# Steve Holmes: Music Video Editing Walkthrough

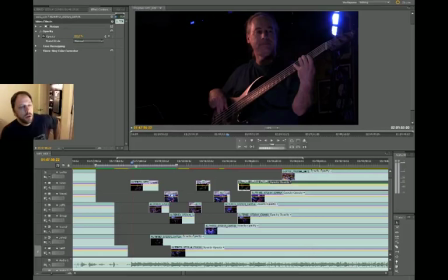[0:01]
What's up, folks? It's Steve Holmes here, making a video about making a video about making a video. That's what we're doing right now. You're looking at Adobe Premiere Pro. This is my video editing software of choice these days.
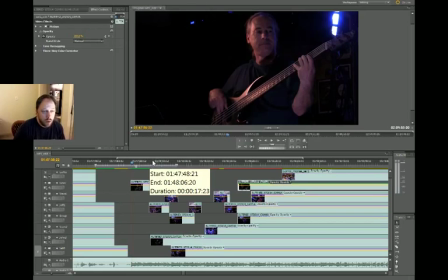[0:18]
I'm editing a footage from a live performance of my band recently. We did an 8-camera shoot at our gig, and I'm editing together the footage, and some people ask me about the editing process and that kind of thing,
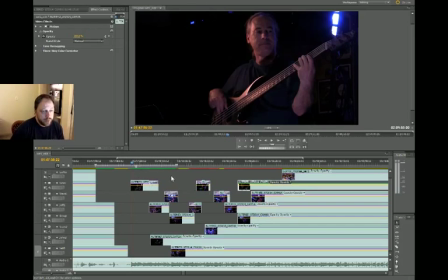[0:35]
and so I thought I would try to make a video while I'm editing this next tune. The window's kind of cramped. I had to shrink things down to get it to fit into this desktop capture thing, and playback is a bit choppy,
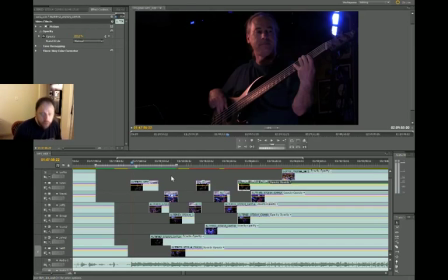[0:50]
and then eating as well, so those are my caveats. We'll do the best we can with this, okay? Should be fun. This tune is called Digging Out. It's a kind of a jazzy tune.
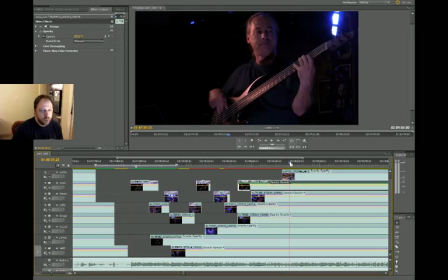[1:05]
Just so you know, the cameras that we're dealing with, the top camera is a GoPro cam.
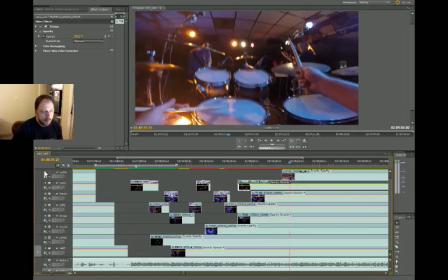[1:12]
That's a GoPro camera that's on my chest. I'm the drummer in the band. The next camera is a close-up of the bass player.
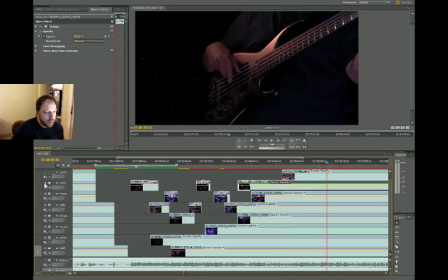[1:18]
His name is John Flitcraft. The next is a kind of handheld side view of me.
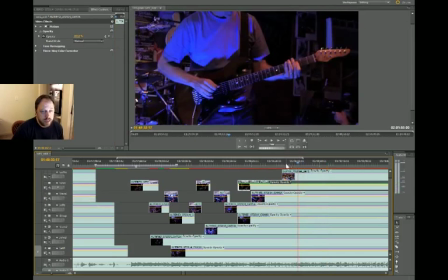[1:29]
The next camera is handheld close-up front shot of Jeff, the guitar player. All these shots are like just the waist, apparently.
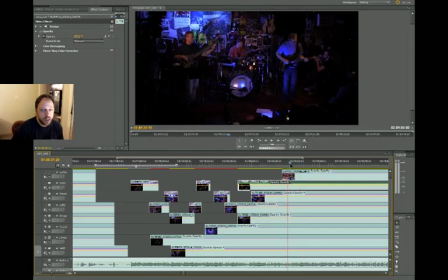[1:38]
The next camera that we have to choose from is a group shot, like a wide shot from a mounted camera.
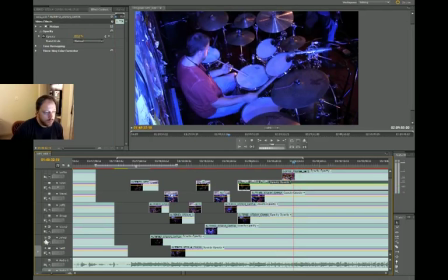[1:46]
After that, it's another overhead shot of me on drums, and after that we have a static cam of John,
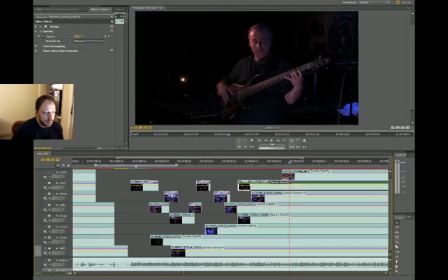[1:56]
the bass player, and then after that a static cam of Jeff. It's kind of a wide shot that also has the audience here, which I like to show when there's audience reaction.
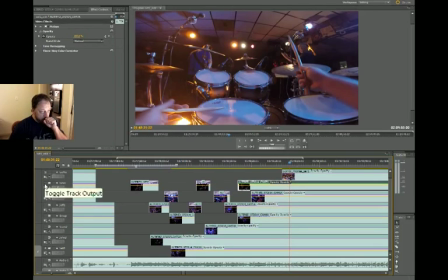[2:07]
Excuse me. So I'm about a minute into editing. Do is play you what I have, and then just continue editing, basically.
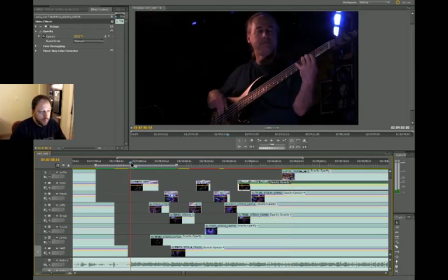[2:20]
All right. So the start of this tune revolves around a bass line. Basically, they just kind of the bass line is the theme of the song, and it's kind of a pseudo jazzy bass line. And so I'm just kind of playing kind of simple jazz time behind it. So I'll play you what I have.
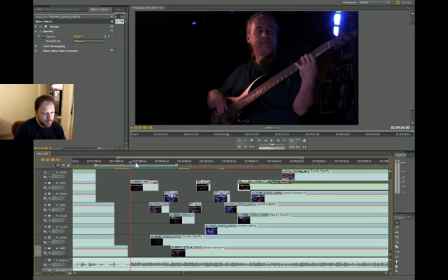[2:39]
Hopefully, the playback won't be too choppy. It should be smooth at first, but then it's going to get choppy.
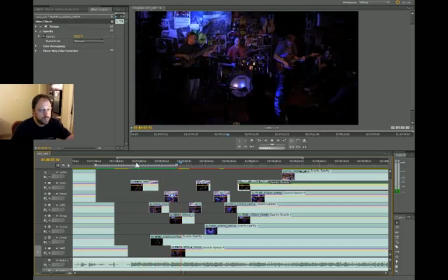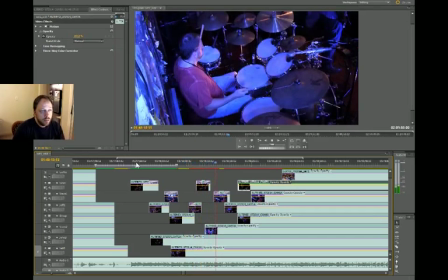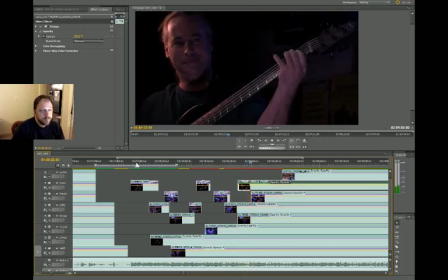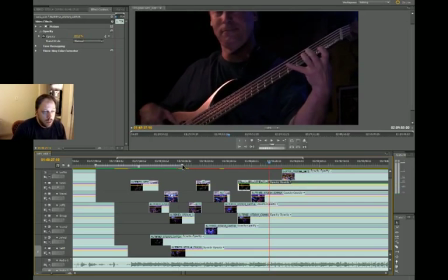[3:15]
That's as much editing as I've done. You can see the video starts to get choppy like about halfway through that. I've messed with the settings and stuff for the video capture, the desktop capture stuff, and this is the best that I could do.
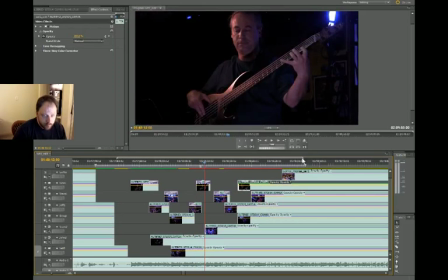[3:29]
So this is the best lemonade I can make with these lemons, unfortunately. Hopefully it's not too annoying to watch.
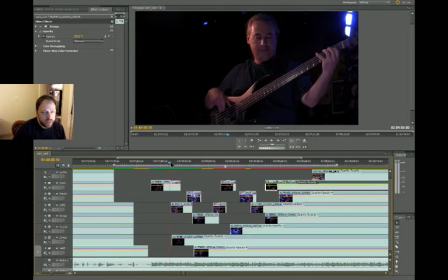[3:37]
So because of the moodiness of the beginning, I decided to start using like dissolves. I kind of like this moody thing that Jeff does. I mean, I wanted to start with the bass player because he's the guy that starts the tune.
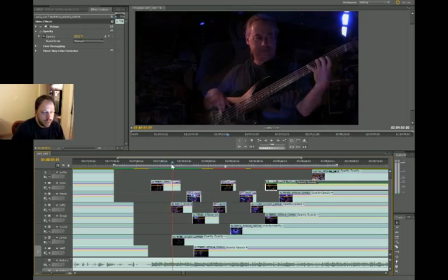[3:48]
Usually I'll start with like a wide shot of the band, but for this one I thought it would be okay. I kind of like dissolving to Jeff here because he's about to play something tasty, and that ended up going into this section where it's like, you know, just quickly dissolve. By the time we dissolve to one shot, I'm just quickly dissolving in the next one.